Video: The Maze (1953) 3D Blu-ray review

Hello, let's take a quick look at the Blu-ray of The Maze. This was a restoration of one of the golden era 3D movies, restored by the 3D Film Archive, who of course is always the right choice to do that. And I have to say the restoration was amazing.
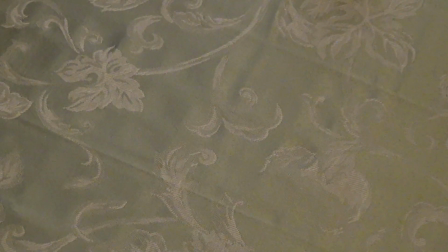[0:34]
Anyway, it's got a reversible cover, which is interesting.
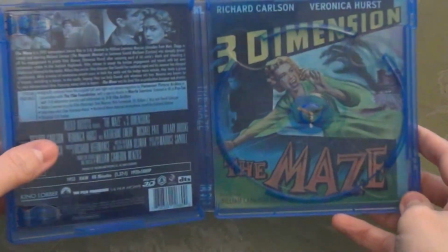[0:38]
So depending on which you prefer, you can flip it this way or that.
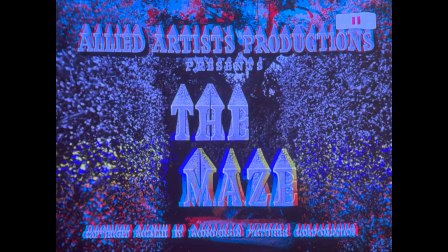[0:44]
Right from the beginning, you see that powerful depth leading into the maze between the bushes. Now sometimes vintage 3D can be hit or miss depending not only on the equipment used, especially in the 80s, but also with what elements they had to work with. Like sometimes you only have a better side in one eye only, or they had to do color corrections to make it sort of match, or generational loss, only surviving prints. But this one, it's top quality. It's really good visual quality and really good 3D. You got a showpiece segment with dancers towards the beginning.
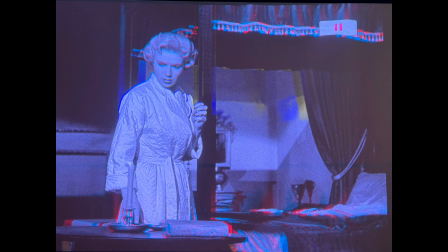[1:34]
Even otherwise mundane shots really take on new life, like inside a vehicle.
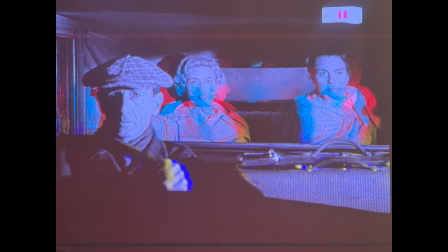[1:42]
It has a hyper realism because it has a wider stereo base than you would have in real life. So you've got this really intense spatial quality in these closed spaces. And also a lot of it is set in a castle, and that really makes it take on a bigger than life look as well.
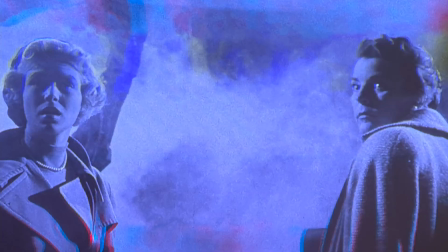[2:03]
And no opportunity is lost. Like shots with mist, of course, come across great in true 3D.
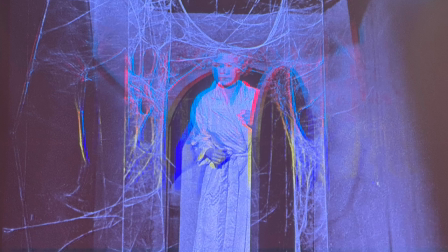[2:10]
Spider webs, naturally, looking right through those. They even manage great close-ups, such as of this key. And there's pop-outs too, such as the bat flying right into your face, literally.
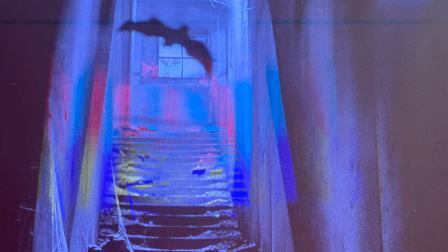[2:26]
And this is done several times to let you soak in that effect. Interestingly, I did notice, I think, an anomaly related to the stereo rig that they used. Because not all vintage 3D was filmed with side-by-side stereo rigs. Some had cameras facing each other with a beam splitter of sorts, mirrors, and in the shot of them walking through the said maze, there's a really brief shot where it looks like a reflection of something that wasn't supposed to be on camera appeared. I don't know if that's somebody's leg, somebody's pant leg, perhaps on the other side of the camera or behind the scenes, but you see it reflected up at the top of the screen. It's almost blink and you miss it, but it's an interesting little anomaly.
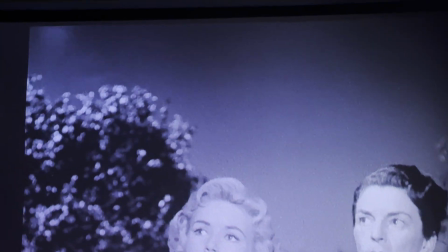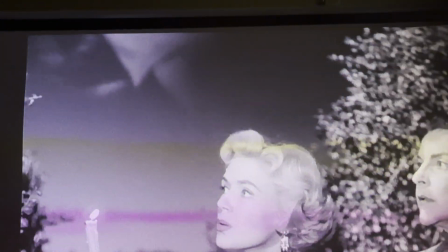And unfortunately, the last shot was also kind of messed up, which was hard to do back then because they couldn't really preview it in 3D.
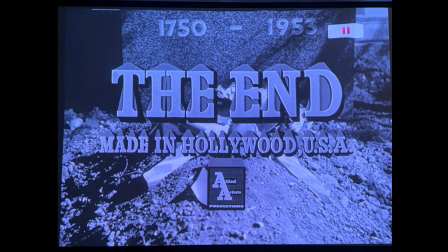[3:41]
So it had some depth contradictions. Either you fix the top half or you fix the bottom half, but you can't fix both. Now, as for the movie itself, let's just say the reveal at the end is one of the most retarded things I've ever seen. Can't put it any more politely.